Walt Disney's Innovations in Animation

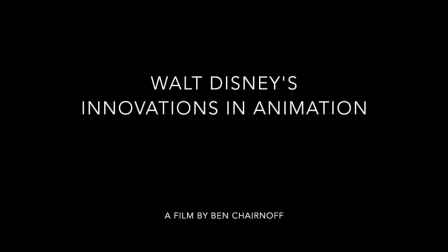[0:00] arrived here in August 1923 with $40 in my pocket
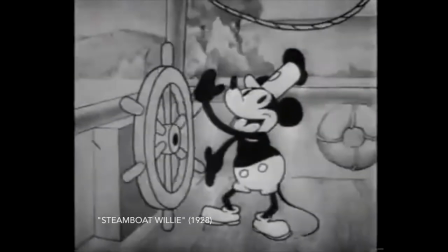[0:06] and a coat and a pair of trousers that didn't match.
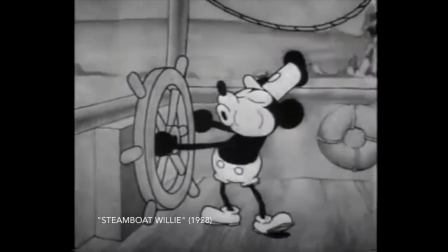[0:11]
In just a few decades, Walt Disney would become one of the most beloved storytellers in history.
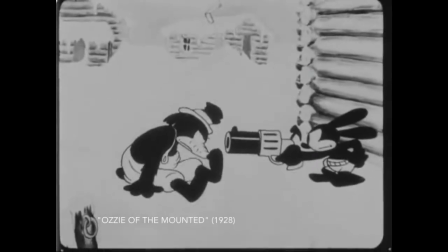[0:16]
But while his legacy remains his stories and characters, he should be remembered as an innovator constantly pushing the boundaries of animation.
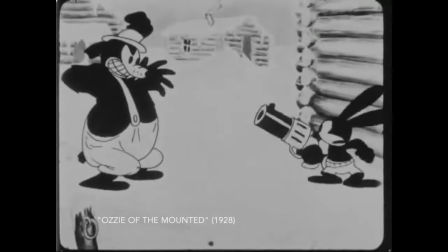[0:22]
After arriving in Los Angeles in the early days of animation, he started by animating silent shorts that fit in with the style and conventions of the time.
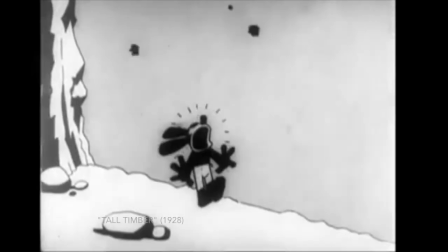[0:29]
In those days, animation was only used in shorts that were shown before a feature to warm up an audience.
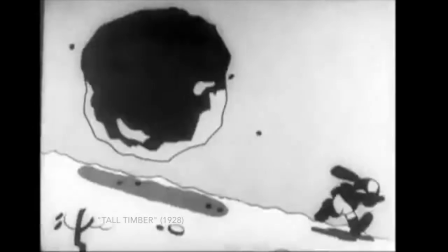[0:33]
He found success with a character named Oswald the Lucky Rabbit. The Oswald shorts, like everything else produced at the time, were accompanied by only generic musical score.
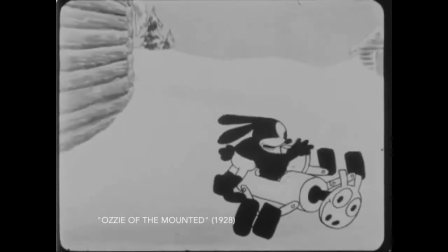[0:41]
He rode Oswald's success until 1928, when producer Charles Mintz used a contract loophole to take the character's rights from Walt.
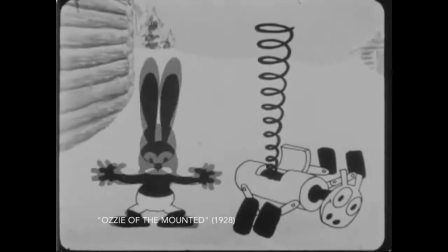[0:48]
Mintz continued producing Oswald shorts without Disney, but Walt was in need of a new success, and he hoped it would come with the creation of a new character, Mickey Mouse.
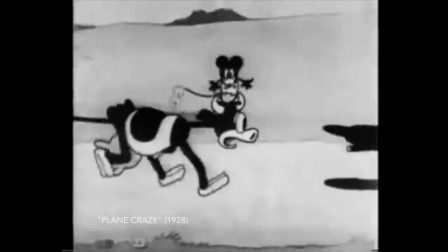[0:56]
On May 15, 1928, Disney debuted the very first short starring Mickey Mouse, Plain Crazy, in a test screening.
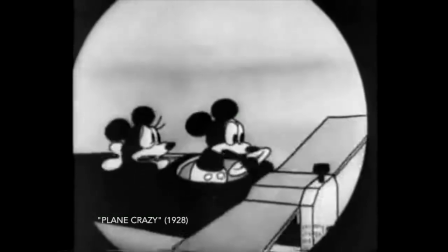[1:03]
The silent film failed to pick up a distributor, forcing Walt back to the drawing board.
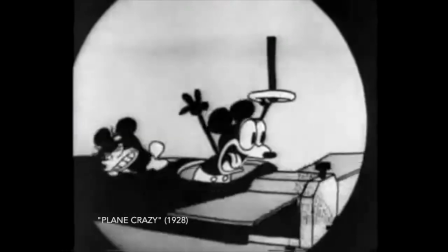[1:07] The first Mickey Mouse was made silent, and while we were making the first Mickey Mouse, sound came.
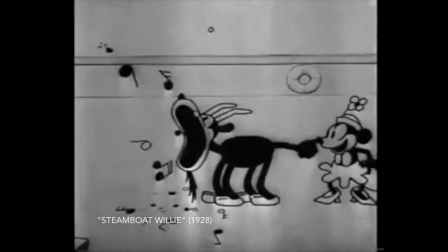[1:12] So we decided that there's no sense in making anything more silent, and we immediately switched to sound.
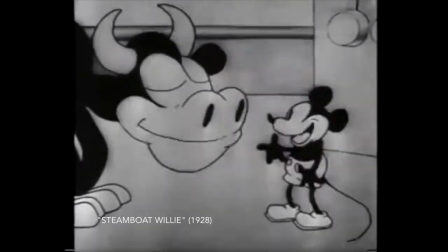[1:20] It, I think, played the big part in establishing Mickey Mouse.
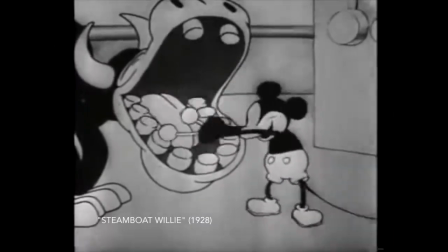[1:23]
On November 18, 1928, Walt released Steamboat Willie, the short that introduced Mickey Mouse to the public, to much acclaim.
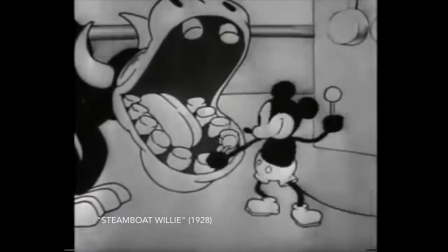[1:31]
But Mickey wasn't the most important thing to come from that short. It was sound synchronized to the actions on the screen, a first for animation.
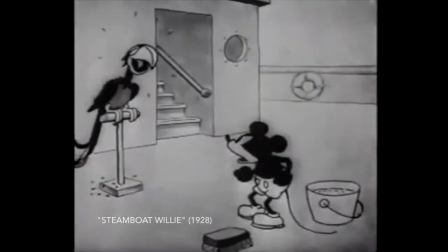[1:40]
For the first time, audiences could hear cartoon characters speak, laugh, whistle, and play music.
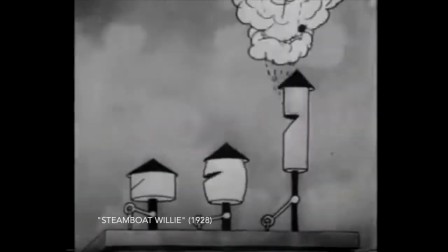[1:45]
This was all accompanied by sound effects such as a boat on the water, the spin of a wheel, and the sound of a horn to immerse audiences in a way impossible before.
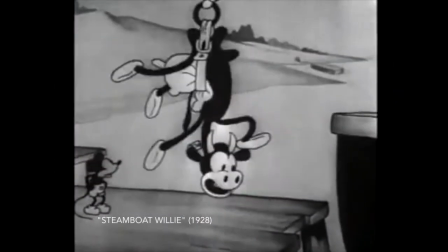[1:54]
The New York Times called it an ingenious piece of work. Audiences loved it so much, they began asking projectionists to delay the start of features to rerun Steamboat Willie.
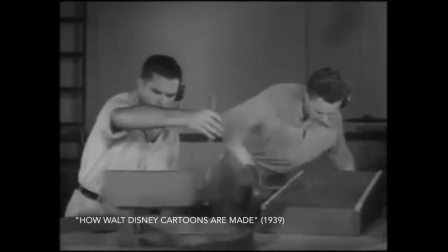[2:04]
Steamboat Willie was such a success that Plain Crazy was remade with sound and released the following year.
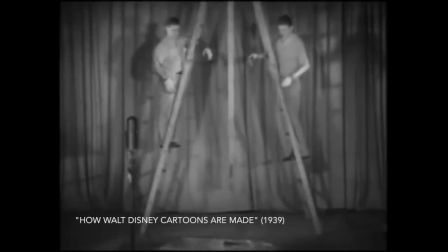[2:08]
The innovation of adding sound to animation led to a new series of musical shorts called The Silly Symphonies.
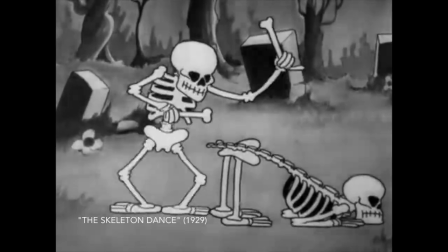[2:18]
Sound was now a mainstay in animation, but Walt went a step further.
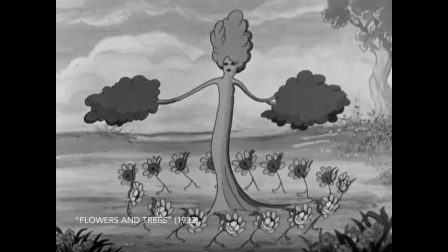[2:21]
In 1932, he released Flowers and Trees, the very first film of any kind to be made in Technicolor,
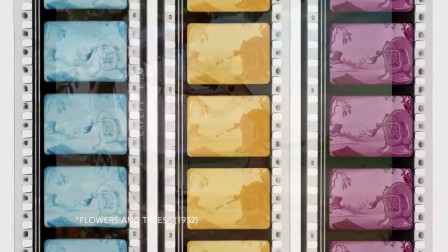[2:27]
which allowed for an expanded array of color due to its three-strip process, one more than all other color films before then had used.
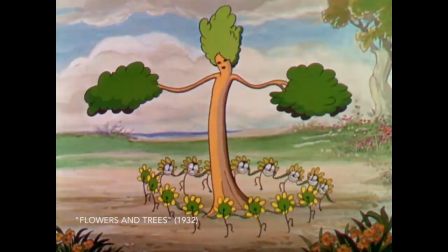[2:33]
Flowers and Trees was originally being produced in black and white, but Walt was so enamored by Technicolor that he made his artist completely start over.
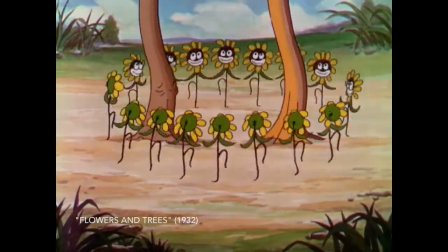[2:41]
This expensive decision proved to be worth it, as Flowers and Trees went on to become the first animated film to win an Academy Award.
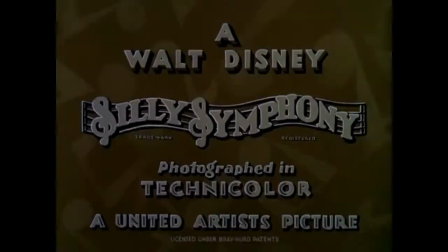[2:47]
With Flowers and Trees, the struggling Silly Symphony series was revitalized, and from then on, every Silly Symphony was made in Technicolor.
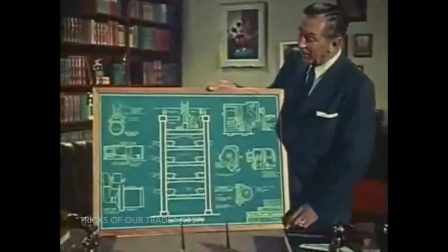[2:54]
But Walt wasn't satisfied.
This is the plan for a super cartoon camera.
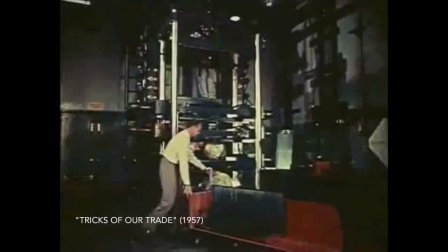[3:00] We call it the multiplane camera.
In the mid-1930s, Walt and his artists invented a new camera that added a third dimension to animation.
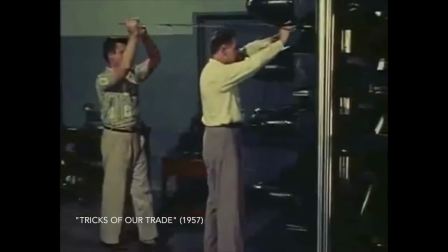[3:09]
Paintings could now be divided into layers that could move independently, simulating movement through an environment.
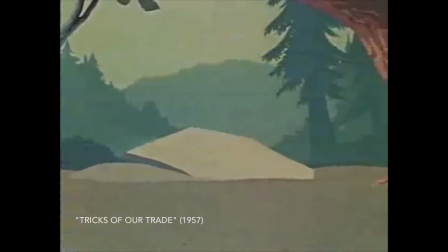[3:14] Besides being merely unrealistic, the old-fashioned flat background can also create a false effect.
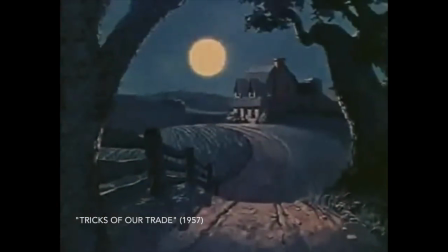[3:20] For instance, when our camera moves in closer on this moonlight scene, you'll notice that everything grows larger, including the moon.
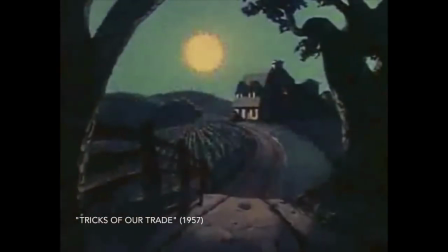[3:28] And here now is our same moonlight scene, the way the multiplane camera sees it.
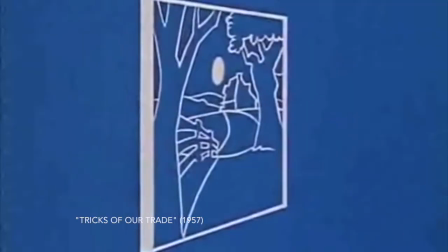[3:35] As you can see, we finally got the moon to keep its proper distance.
The multiplane camera allowed for heightened realism that was never before possible in animation.
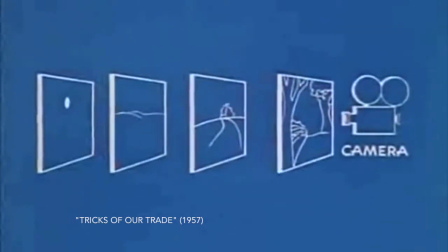[3:43]
It was a major step toward feature-length animation, as it allowed Disney to hold audiences' attention for longer through more diverse options for shots.
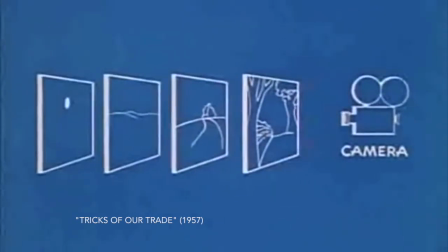[3:50]
It made its debut in 1937 on the Silly Symphony, The Old Mill, which won an Academy Award.
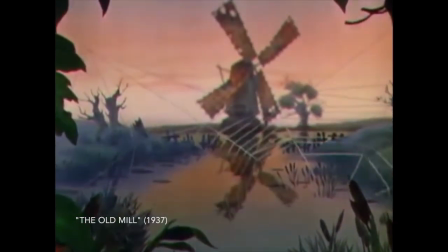[3:55]
Instead of panning across or zooming in on a stagnant background, viewers could move through it.
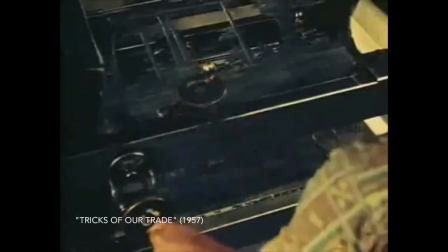[4:00]
Each time it was used, it got better as Disney and his artists learned more about movement.